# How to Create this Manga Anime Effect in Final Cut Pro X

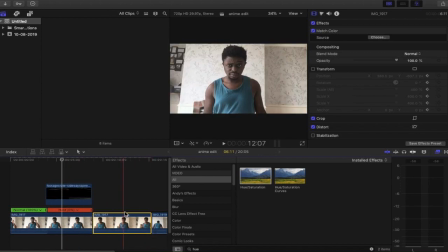Now, it doesn't matter, as we've zoomed in on that shot there, it doesn't matter when our hand actually comes up. So we can actually cut everything else out at that point, get rid of that. And let's have a quick look.
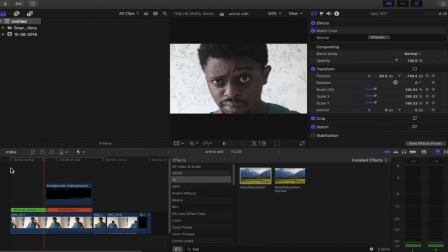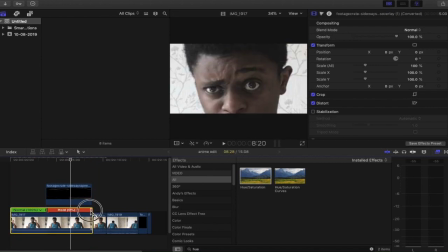Slightly too long, isn't it? So let's just pull this all the way back to this point here.
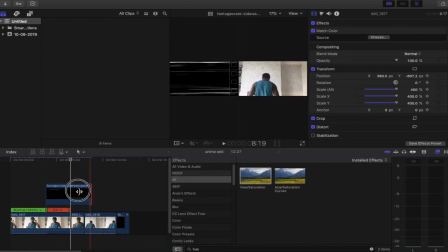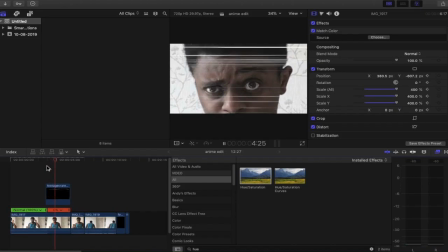Because it is a quick effect. Still too long.
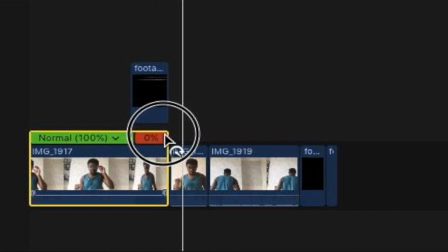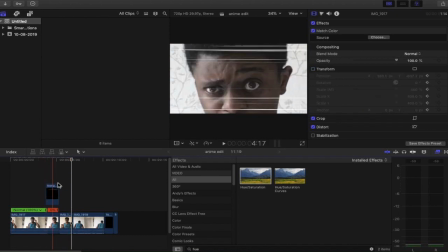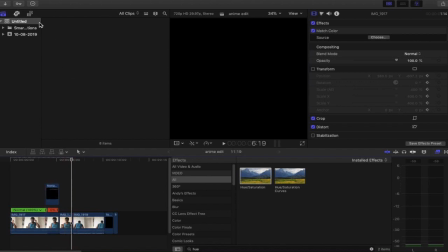See the effects coming together now. Now we want to go into the generators and we want to find a custom generator.
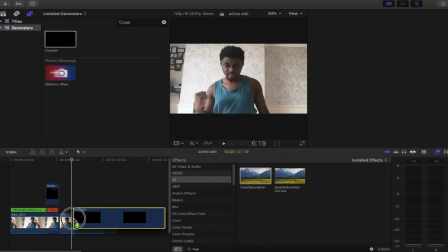We want to put that in this point here.
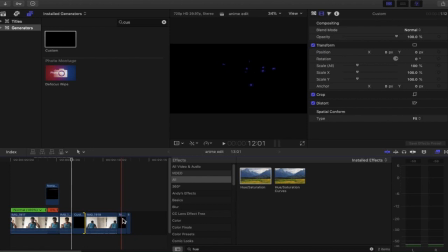Again, trim it down, and we want to put our slash effect at this point.
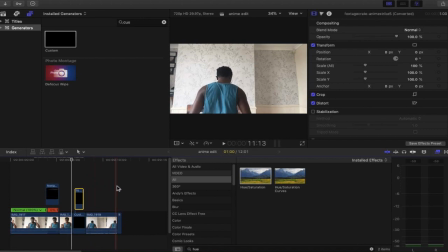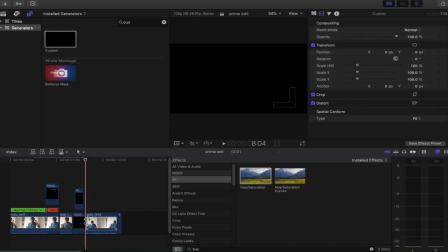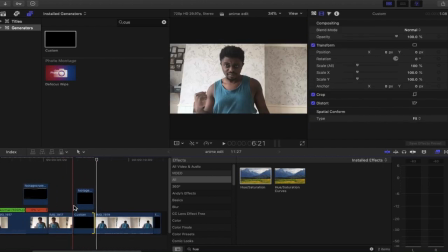Zoom in, make sure that it's at the right size, This is what it looks like if we drag the whole effect over the top there to just express the danger.
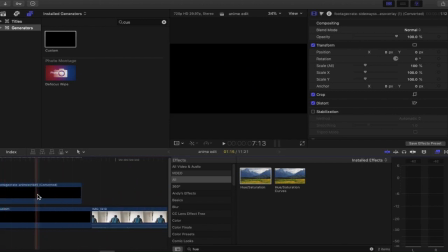We've got our slash. The slash ends at this point here, so that's more or less where we want the darkness to end.
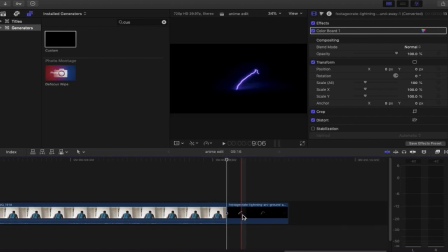We want our electric. So let's get rid of the effects panel now because it's in the way. We're going to drag our electric over to our fist.
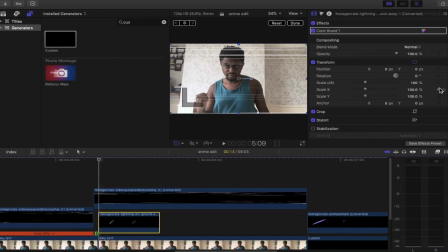So if we go into it, we go to transforms. We can now go to position and scale, create a keyframe. At this point, or more or less at this point, let's make one here.
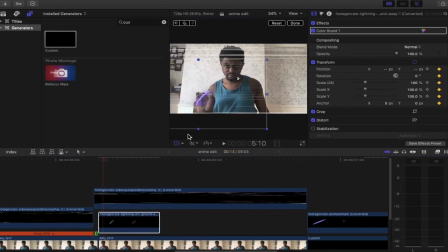Now just moving the, we're also going to go for rotation as well. Rotation's already in there. Let's have a look at the effect there. Let's see if it's the right size. It's not the right size, so we're just going to make this slightly smaller.
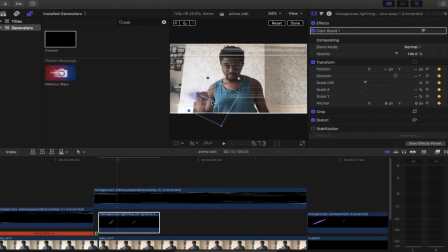We're also going to rotate so it sits on the fist. This point is going to move over.
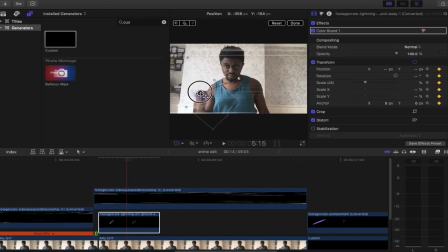It's more or less there, isn't it? That's good. We're going to go into the video animations, and we're going to go to the first, going to show video animations, and we're going to go to the first keyframe, and we're going to delete it.
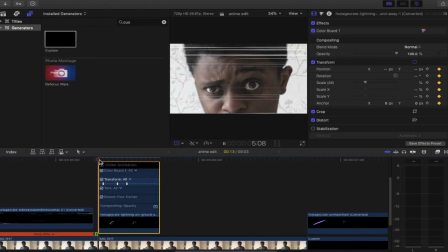So let's have a look now.
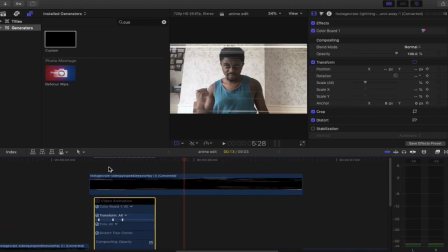It's absolutely brilliant.
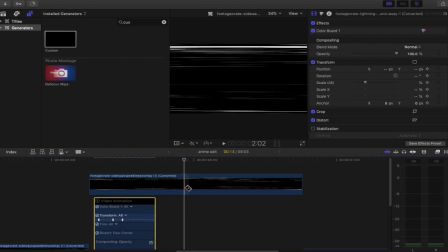We're going to cut it down to this exact point because I feel that's where the effect needs to end, and that's where the slash needs to come in.
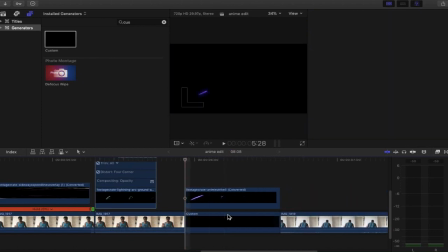It's an A there. Delete in there.
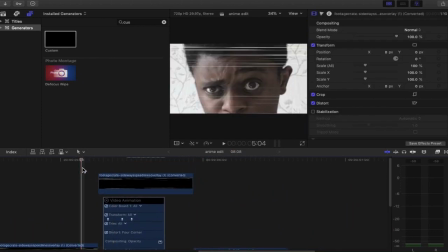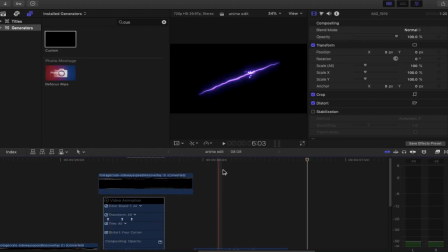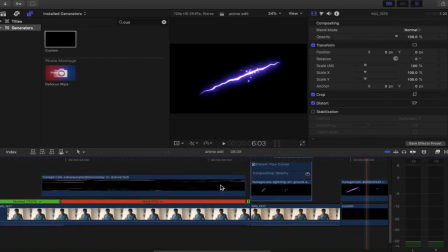Now what we ideally want to do is we want to
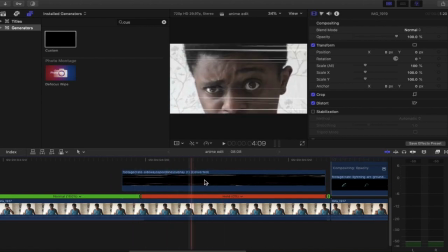make this shot here have a bit more movement because it doesn't seem natural.
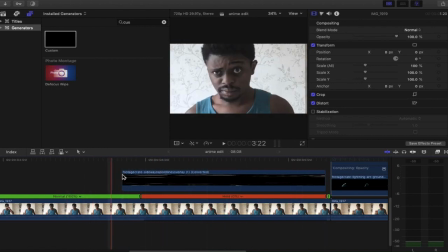It seems unnatural. It seems like the everything's being paused. And we want more of a handy cam.
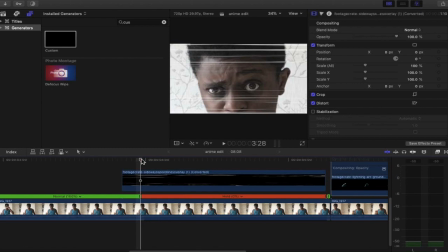Hand cam sort of shot. So where it ends there,
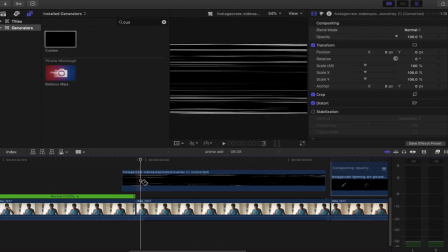and here
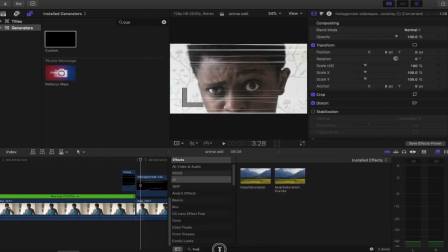we just want to go into our effects and type handheld.